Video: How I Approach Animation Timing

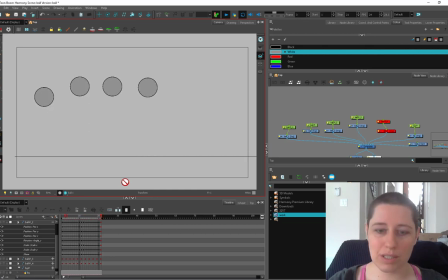And I find twos in general look a little bit more punchy. So I like working in twos unless the motion is actually too fast to capture in twos, even doing cutout. And if you've already set your stuff on tweens, there is a button in Tomb Boom,
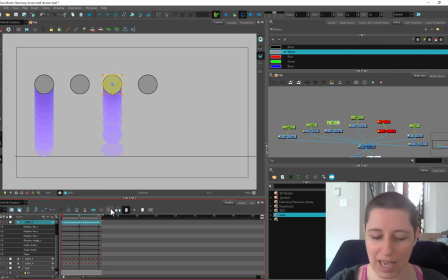so you can just shift select all your keys here. and this little button here create keyframes
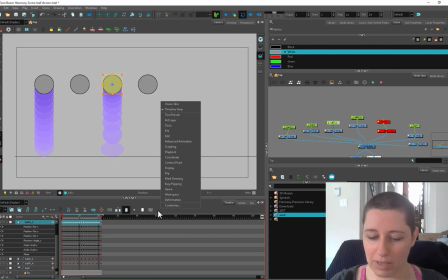on you may need to go into your your customized settings so you can just right click here customize and take a
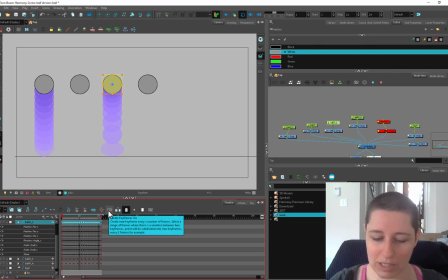look in here until you find it if you don't have it there already but the set keyframes on create keyframes on button you select all the
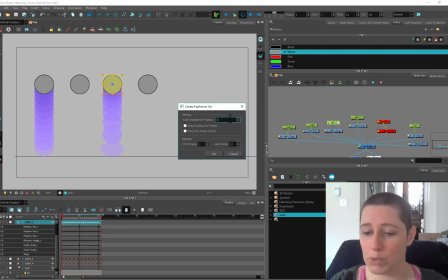keyframes you want to manipulate and then you can set them all the twos just by putting the number two in here first frame last frame keeping existing
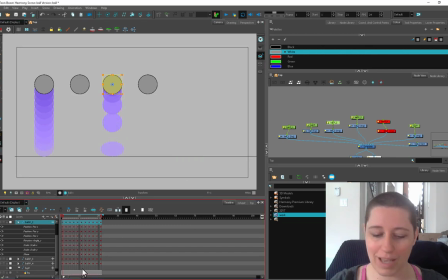frame so this stuff's all pretty both explanatory and hit OK and it'll automatically interpolate it into twos. You can see even though these are both on twos, this one has a little bit more hang time and then it's got some more stretch down at the bottom.
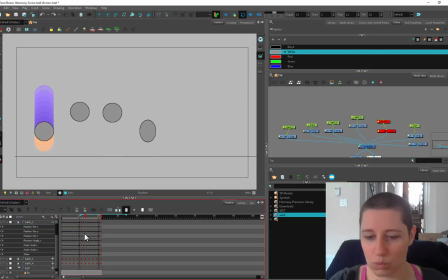Just these little subtleties will create a difference. This one's a little bit more cartoony. And then this last one, this one is something I see a lot of animators do when they're ball bouncing. The stretch here is hitting and then it smooshes and then it's barely
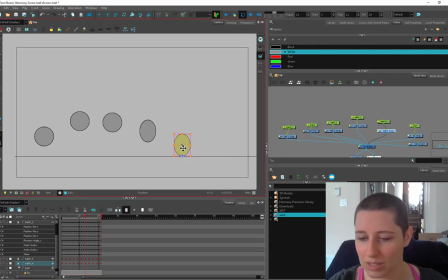got any air time at all or it'll still be touching like that and they'll get, like, this is a lot of frames where the ball is just hitting the ground. And this is when you get a ball bounce that looks like a ball jump.
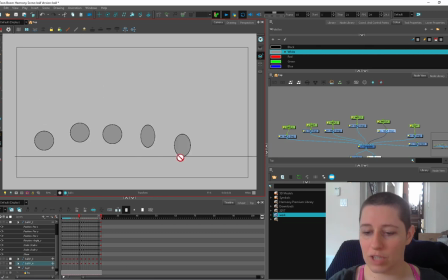This ball is bouncing, boink, and this ball is jumping, boop, boop, boop. And that's one thing I really like to do if I'm playing around with my timing is I try and think of how it would sound,
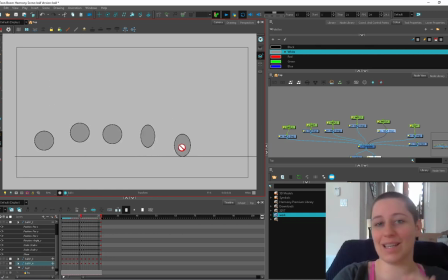especially if you're doing special effects because if you have a water that's hitting something you want it to like come in and then hit and go whoosh and like you want to, it's kind of, it's really hard to describe to somebody, Especially if you're working as a supervisor and you want someone to change their animation,
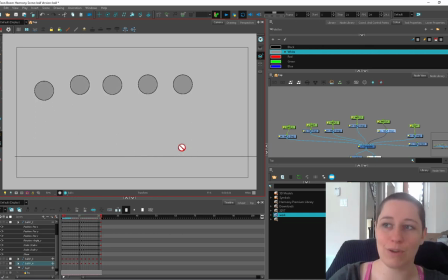it's really hard to explain clinically how to make their water more watery. It's easier for everyone to understand if you say, I need it. It's kind of like going blah blah blah, but I need to go whoosh. So whenever I look at an animation or think about what I need to do timing-wise, I think about the sound I want.
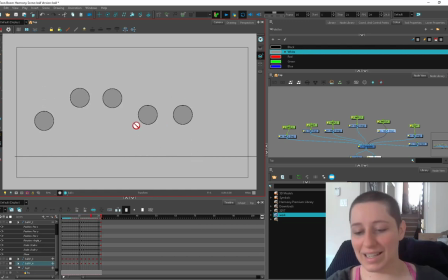So a bounce is a boonk, boonk, and this guy feels more boonky, boonk. And this guy's more boop, boop, boop, if that makes sense. So I can encourage you to make a ball. And you don't even need it to do something sensible like a bounce.
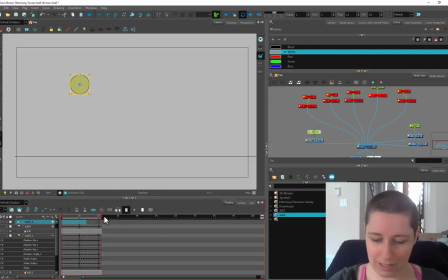Let me get a brand new ball. Clear out all the timing. So we can just use this ball. Let's just bring him over here. I'm going to play with this ball going back and forth like this. My little cycle. And now instead of just hitting the wall here and going back, say it starts out slower.
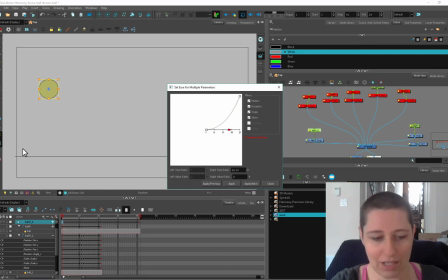So I'm going to drag these keys out and just make sure that my spacing is a little bit closer. So the cutout way to do it is to use this ease on multiple parameters. But you can go individually frame by frame and figure out your spacing that way.
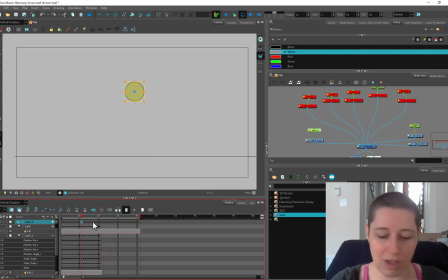Another thing a lot of animators do, they'll set a keyframe here. So say, okay, I want to, here's halfway between these two keys.
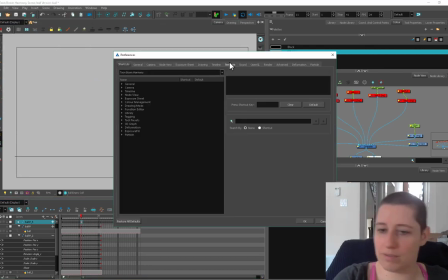I'm going to create a keyframe there. Let me set my preferences to not stop motion.
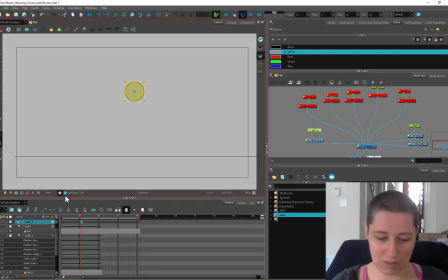I tend more to work in twos, so I keep it on stop motion. So here's my halfway point. I want my halfway point to happen much earlier. So now my halfway, what was previously the half distance, is going to happen one third of the way across.
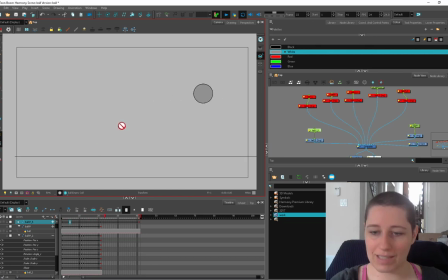So you can see it's going fast and then it's hitting a wall right here.
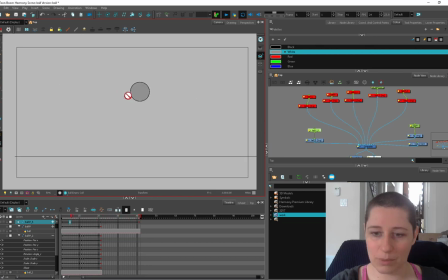and then it's not going as fast anymore so we're gonna take that same half distance and we're gonna put it much closer to the end boop and now what we're seeing is a slow and then a sudden like a kick if something were to kick it here boonk kapunk kapunk and it's hitting
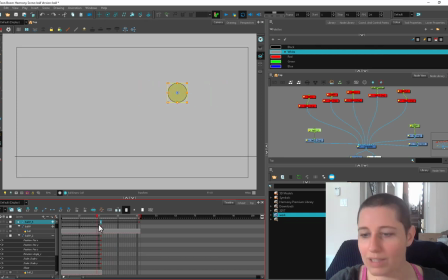this wall and coming back pretty abruptly but instead of hitting the wall if this was attached to an elastic what would that look like? Alright, so I'm going to make this even again. So the ball is going long and now it's hitting the wall and just going back. And we haven't got a weird kick bunk here in the middle.
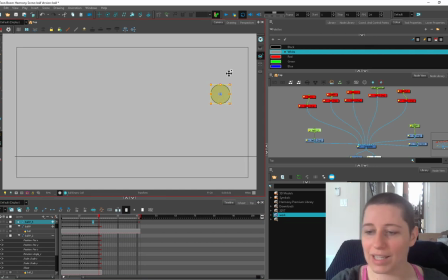But instead of hitting a wall, I want to hit like an elastic, stretchy, let's say a net or something. So it would hit the net at speed and then it would continue,
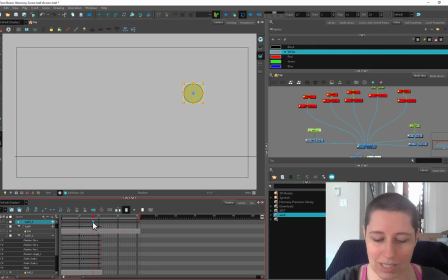but it would go much much slower so let's say here's the net and here's the stretch so we're going to pull this back so that it hits the net the theoretical net let's say it's let's say here's the net and
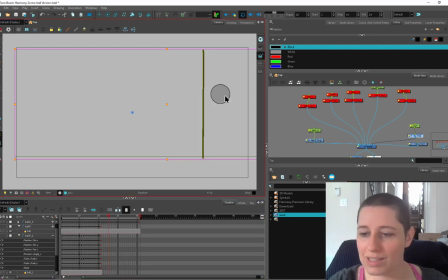then it's going to continue past because it's a stretchy net but we want it to slow down as it goes here, alright? So what we can do is bring the last position sooner.
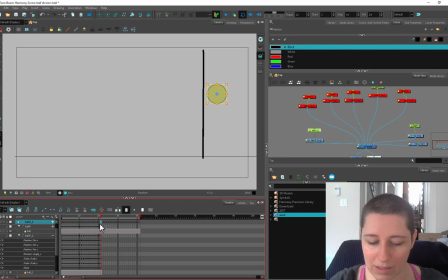So here I'm gonna put a keyframe directly before and drag it back. So now it's hitting the second last one halfway. And you can see it looks like it's slung out. It's not quite what I want.
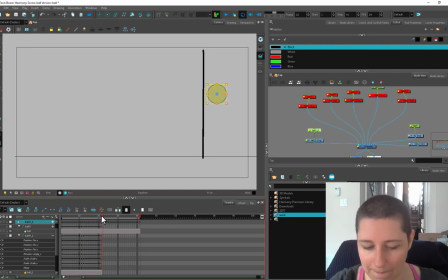I think I'm gonna bring it back this way a little bit and now that I it's it's kind of slowing out the way I want we'll say it hits the net and then it's gonna pull this net back and then
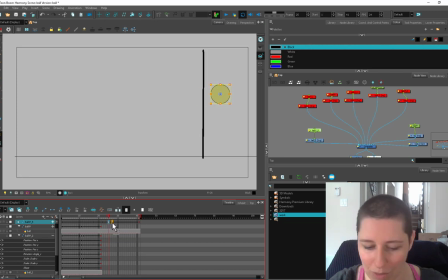ease ease ease I think I might want one or two more frames in there boom and now I wanted to hit the end of the net because we're imagining that we're going to animate this the net so that it's actually curling around this ball so we're gonna pull pull pull pull and then
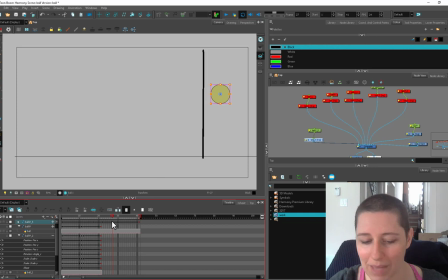I wanted to hit the end of this stretch and we can even make it even more subtle so we can grab this so here I can put another keyframe and then drag it back one so those last few little nuances are super super close together and the ball's barely moving and then we're
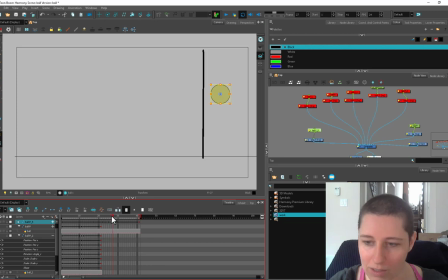gonna it's slingshot back boosh so we want it right now it's the timing the spacing here is very even but i want this part to happen faster i want this to feel like okay it's hit the end and maybe we'll get one
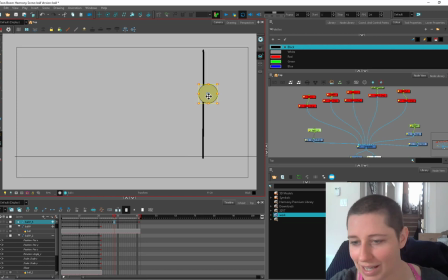frame here where it hasn't quite got our momentum back yet so it's starting to go and then it's gonna shoot back so I want this to ease
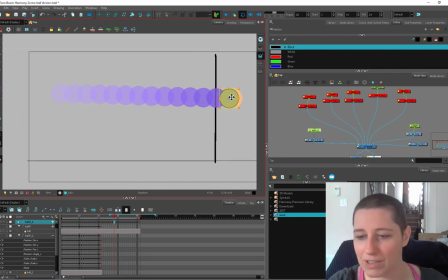I want these guys here to be much faster because I want to feel like it's being slingshotted out of here and then we just want it to come to a stop at the end so what I
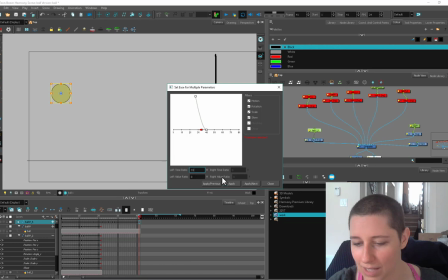can do is use my ease here and I can set it on this side bloop so that so the closer this is,
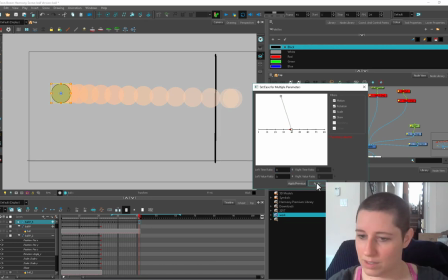if this is set to zero, then this spacing is going to be very, very even. This is the end, the very final frame. But if I have it slow out over to this side, hit apply, then you can see these guys are getting closer together because it's slung out of the movement.
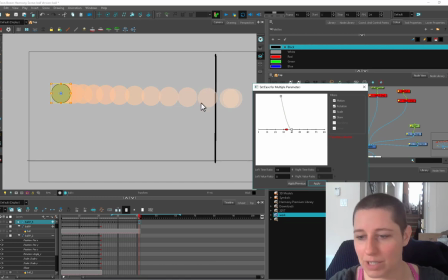Let's put it even more so. So now we're going to get a lot more speed here and less here.
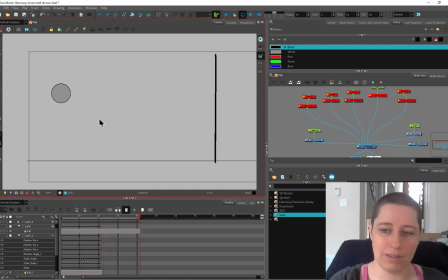So let's see how that works. So now I feel like my first part is too slow because the ball is getting kicked into the net. But it's happening like that's kind of a wimpy kick.